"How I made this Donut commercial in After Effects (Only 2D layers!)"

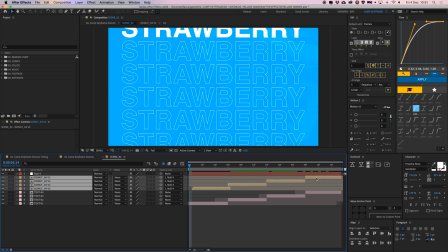12:17 And I gave all of these their own little scale.
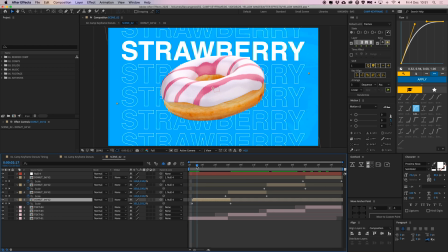12:22 So this one here is kind of scaling up, it's getting a little bit bigger.
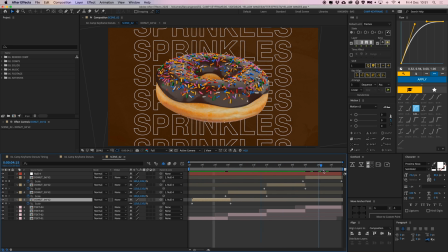12:26 This one is getting smaller, bigger and smaller again, so it's kind of moving back and forth to the camera.
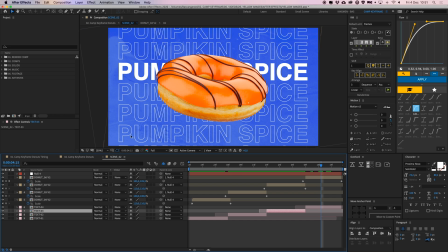12:32 We have different texts in between here, different colors, and the texture in the back.
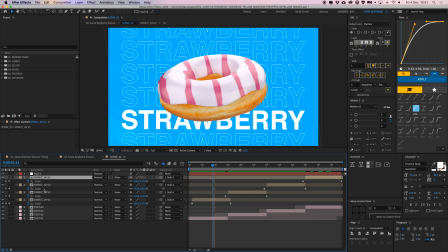12:38 And then this null layer controls all of these donuts, so they're all parented to this null here.
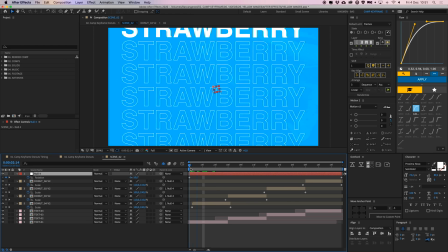12:43 And this null has this rotation, so it kind of rotates on through the whole thing as one.
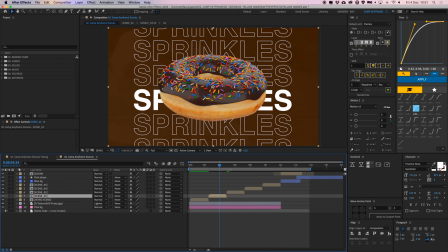12:49 So that's also done with that scene. Then the next scene, we have all of these donuts here.
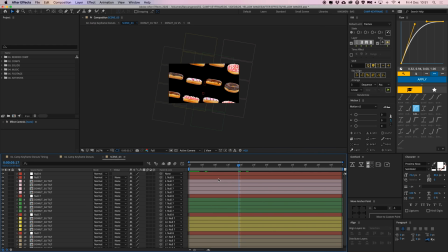12:56 So this is a bit more, well, not complicated, but a bit more work. If I go in, you can see that there are like tilting back and forth kind of. Let's go into this donut number 1 tilt here.
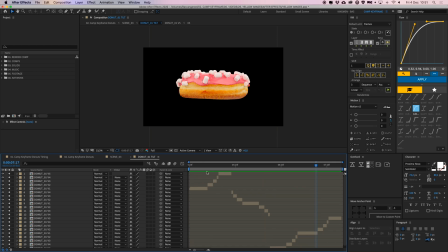13:07 You can see that this is happening. Like it's going to the front and to the back. And that's also created by just adding these different comps in here and just cutting them off when it's needed. So we have this donut number 1 and this donut number 2, then 3, 4, and 5, and they just move upwards here.
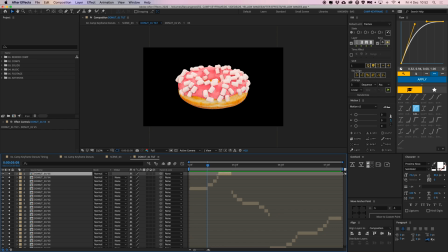13:23 So they just, and I just made a little bit of an easing in there, just make it shorter every time. And then it kind of moves there, and then it goes back, goes there, goes back. So that's like how you can create this tilt effect. So it kind of looks like you have this 3D model that's turning around and tilting to the front, but it's actually just PNGs.
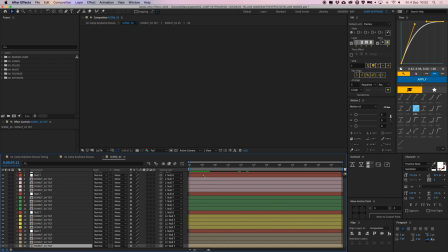13:40 So that's really easy as well to create this thing. And then just, if you can see my yellow layers here, we have all of these
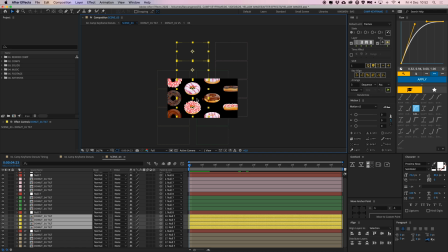13:48 1, 2, 3, 4 of these tilting donuts above each other. And these other layers as well.
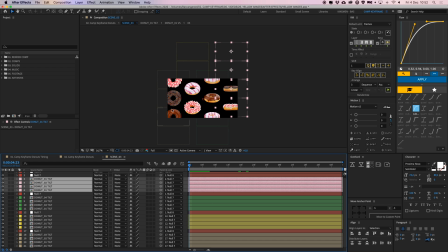13:54 We have the green ones, we have these pink ones, and they are all connected to their own null layer. So this null has a position. So it goes from here and it goes up, as you can see. So it moves up, so like up, down, up, down.
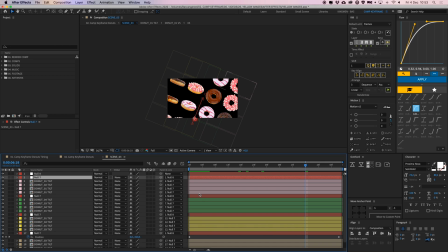14:09 And then we have this null at the top here, and all of these individual nulls are parented to this one null. So this one controls everything. So if I move this, everything moves along with it. But I just gave this a rotation.
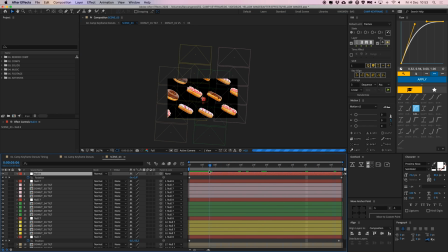14:22 So the whole thing rotates for the duration of this composition. And you don't want to rotate everything separately. You just use one null to control them all. So that's that as well. And just have these offset them a little bit.
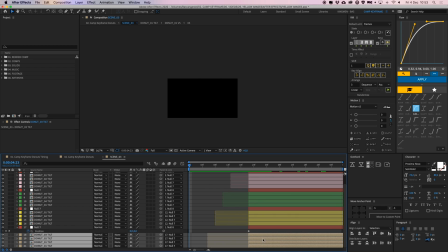14:37 So you can see that these brown ones and these yellow ones, they are not starting at the same time.
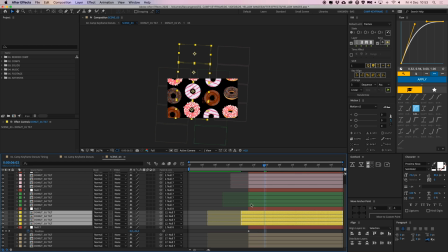14:43 So they all get, because if they would, let's just do that to show you how that would look. it's just a bit less interesting here,
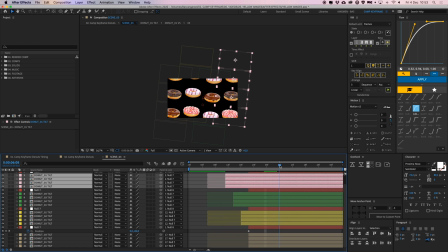14:52 because then they would all move in the exact same timing in the exact same way. But it's way more interesting if you just create a little bit of difference between them.
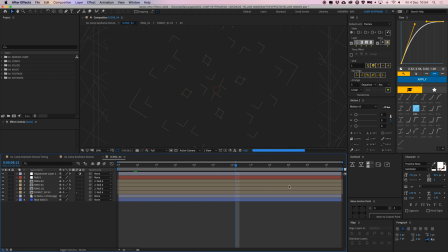15:04 Then for the next scene, we go in here, we have our blue background and the texture as well.
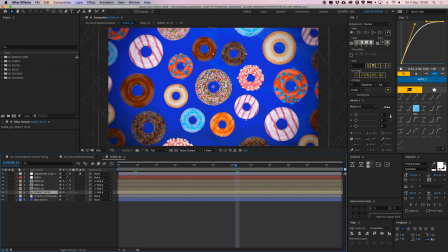15:09 We have these different donuts, and we have this donut in the middle,
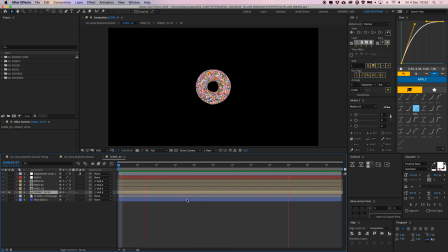15:12 which is just this guy just standing over here and scaling down a bit. And we have this little scale effect on in the beginning. So it's kind of as a transition from the previous scene, and like poof, it pops in kind of.
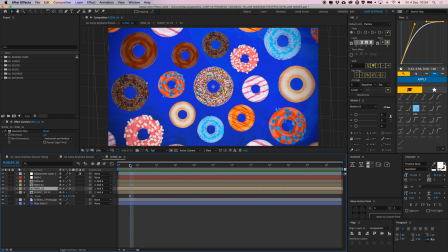15:24 So that's really easy. Then we have this ring around here. And we have these 3 rings around them.
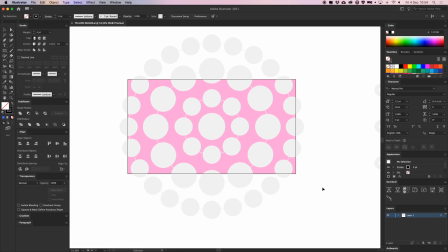15:29 And what I did, I actually went into Illustrator. And here you can see I have created this basic shapes as a template, kind of. Made a JPEG of it and imported it into After Effects. And just placed all my donut comps like on top of these shapes.
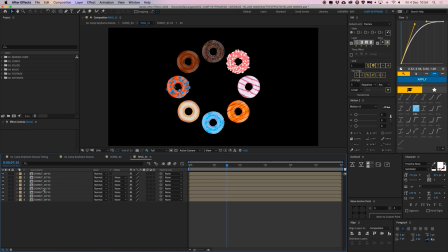15:44 So I have this nice little grid here. And then in this ring one, I just pre-comped all of those together. We have also, all of them are like version number 5. So we only have one viewing angle here. The top one, top view angle. The top angle, and they are just turning around like this, really easy.
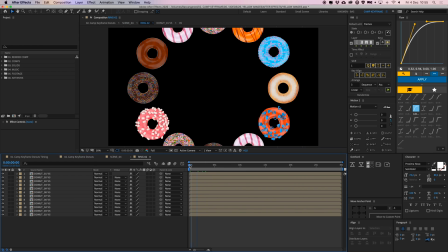16:02 So that's one composition. And for ring number 2, the same thing, they're just a little bit bigger. And ring number 3, the same thing as well.
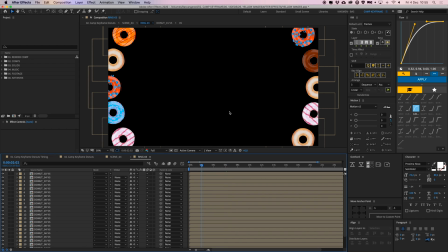16:09 There are just even more donuts in here.
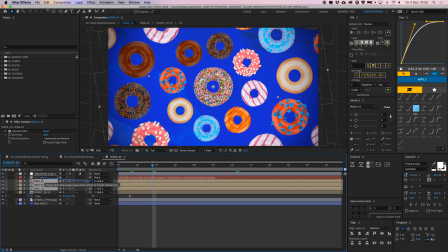16:11 So I've pre-comped all of those, and I've parented them to this null layer here, and this null layer gives it a scale down.
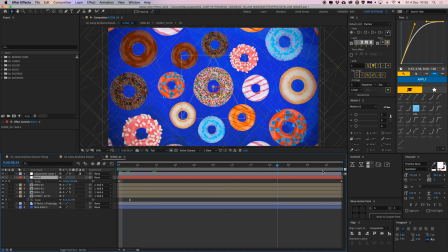16:18 So in the duration of this comp, it also gives this little, or this scale of the whole thing.
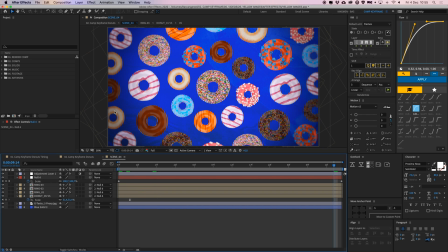16:23 As you can see here, that the outside layers are a bit blurry.
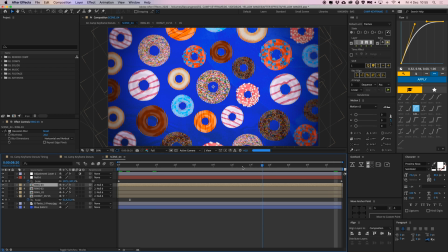16:26 So this ring number 3, I give this a Gaussian blur of 20, and that just makes it look a little bit nicer and gives it this vignette look.
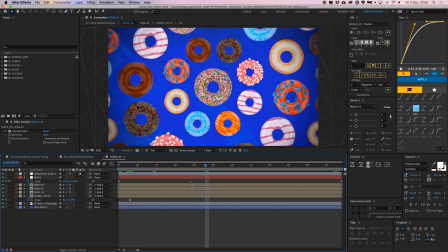16:34 What also gives it this vignette look is this adjustment layer here.
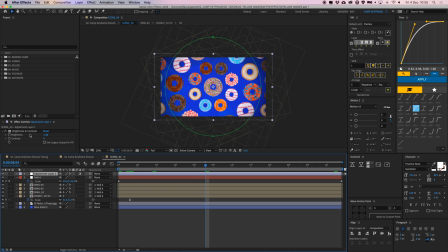16:37 And I've just made an adjustment layer with some brightness and contrast on it, with turn the brightness way down. And if I go, and I made a mask on it, and if I just turn this off, you can see that the whole image is a lot brighter.
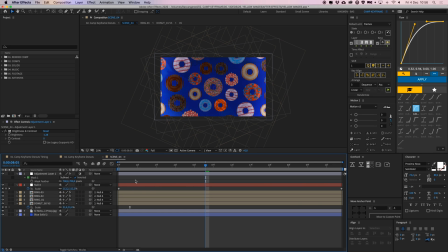16:52 Turn this on. On subtract, on the add, sorry, and I inverted it here. So this is just a little bit darker on the edges here to make it like more vignette, which is cool in this case because we have this like tunnel vision stuff going on here.
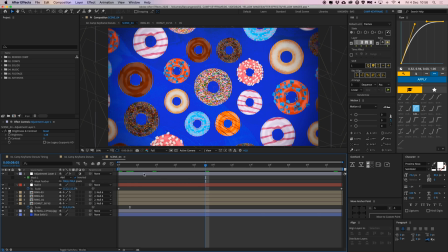17:07 So that's also again pretty easy. What I keep trying to say is that you can just create a lot of these comps before you start animating, and then just think about cool ways how you can combine all of these things together and make cool composition of them,
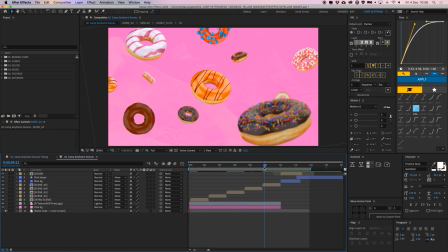17:24 and how to make them move independently or together or whatever. Then for this comp, I created actually some 3D layers.
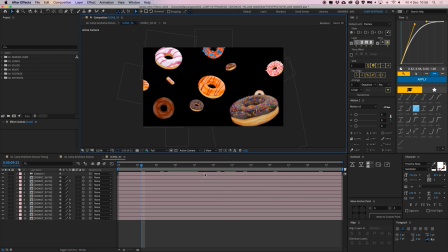17:30 I did cheat a little bit. There are some 3D layers in here, but there are still flat.
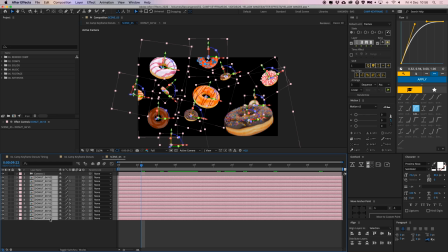17:35 It's still flat stuff. So all of these donut compositions, I placed them in there, and I gave them a little bit of rotation, and I all made them 3D.
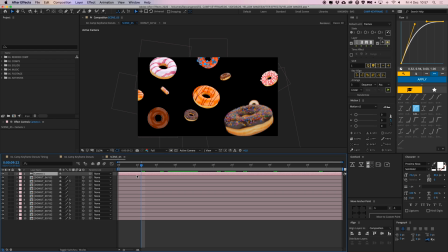17:43 Clicking this button here, and you can create a new camera. And then this camera just animates and goes from the back to the front here. It's pretty heavy, yeah, like this, and they all rotate a little bit. So that's really easy as well. I'm going to show you how I did that.
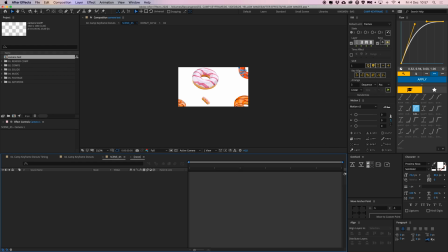17:57 Create a new composition here. Let's call this camera test. And let's just create some shapes in here.
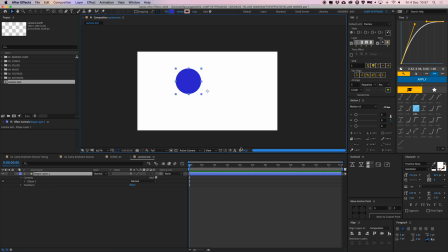18:04 So this one is nice. And let's create another one, like a bigger one. This one, oh, cool, very nice. Pink, kind of pinkish, and then a different one like that.
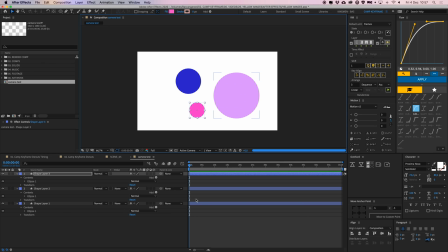18:18 Give us a different color as well. Let's give them all the anchor point in the middle like that with my little plugin here. All right, and then make them all 3D. So nothing happens when I all make them 3D, but they're all 3D now.
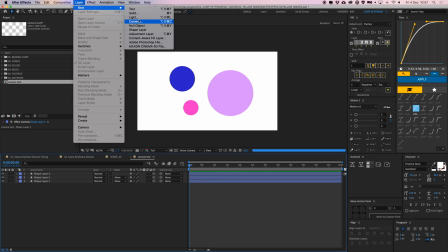18:31 Go to Layer, New Camera, boom, hit OK.
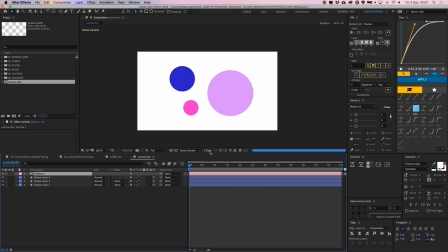18:35 And then we have this camera, and then if I go to this one view here, I can select 2 views horizontal.
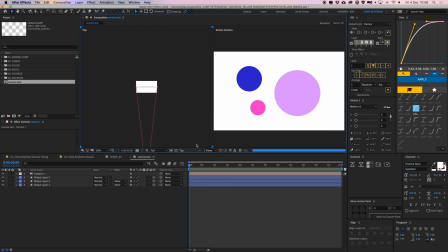18:40 So I see my top view here. And I can select what I want, my top, right, back, front, whatever. I want my top view here, zoom in a bit, and then here I have my active camera. So this is what the camera sees. So this camera here, I think it's really zoomed in.
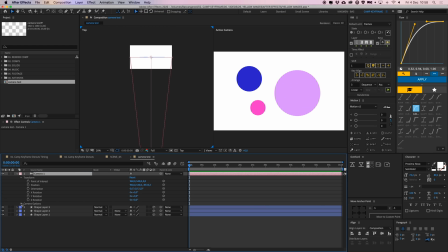18:55 If I open my camera properties here, transform, my camera options, and the zoom is like, let's put it at 2000. All right, and then I can just move this camera in.
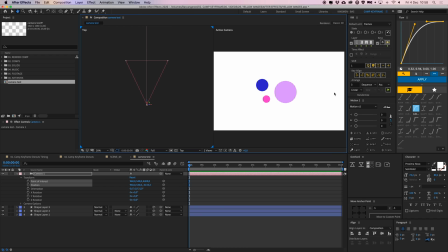19:09 Select this Z shape and let's go back, and you can see here that it's kind of zooming in already like this. And then as you select this shape here, you can see it in here. If I drag this to the front closer to the camera, it gets bigger because it's closer to the camera.
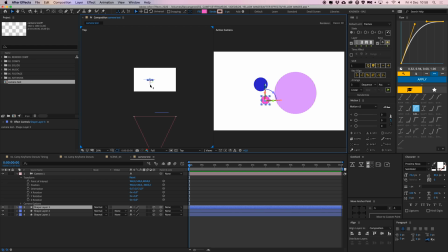19:24 So let's put that in here. Let's put this one way back here like that.
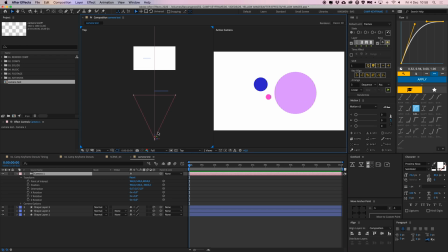19:29 So if I move my camera right now, you can see on the right side here that we have this this kind of 3D effect going on. This parallax stuff. So that's really how you create a quick and easy 3D world with a camera.
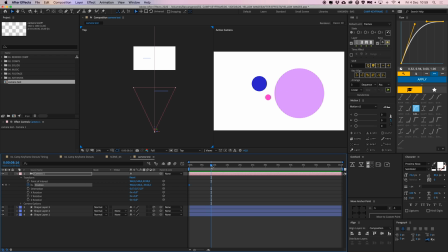19:42 And you can just animate this, like just the position, and then going here, and then animating it to the go to the front, and then you play it back and it just has a camera moving in front of your stuff.
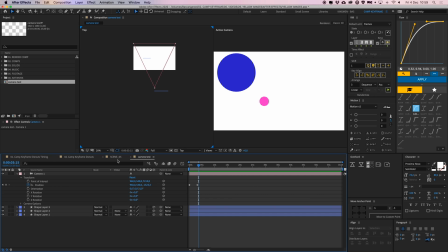19:54 So that's really cool. And if you go, let's just delete this camera test again.
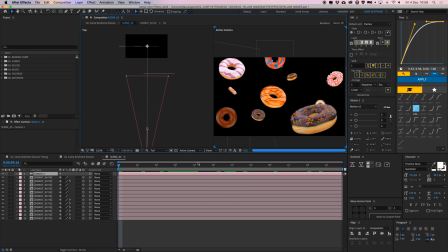19:59 And I did the same thing here, this camera, this one is just moving to the front and it's a bit more zoomed in. So that's a really easy way, and I just gave these things some.
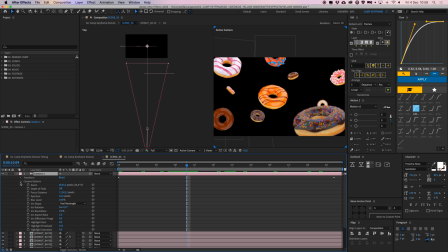20:11 You can also go into the camera settings and give it, turn on the depth of field and play around with that stuff.
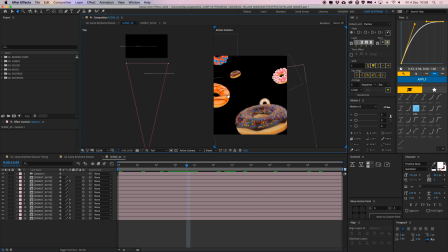20:17 But I was like, yeah, you know what, I'm just going to add really easy, just a Gaussian blur effect to these things, like a 40.
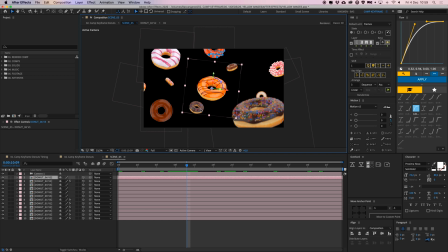20:23 So I have a bit more control of that, of how it looks. So Gaussian blur here, and this one in the back has like 80, it's like more blurry because it's further back. This one has 140 even.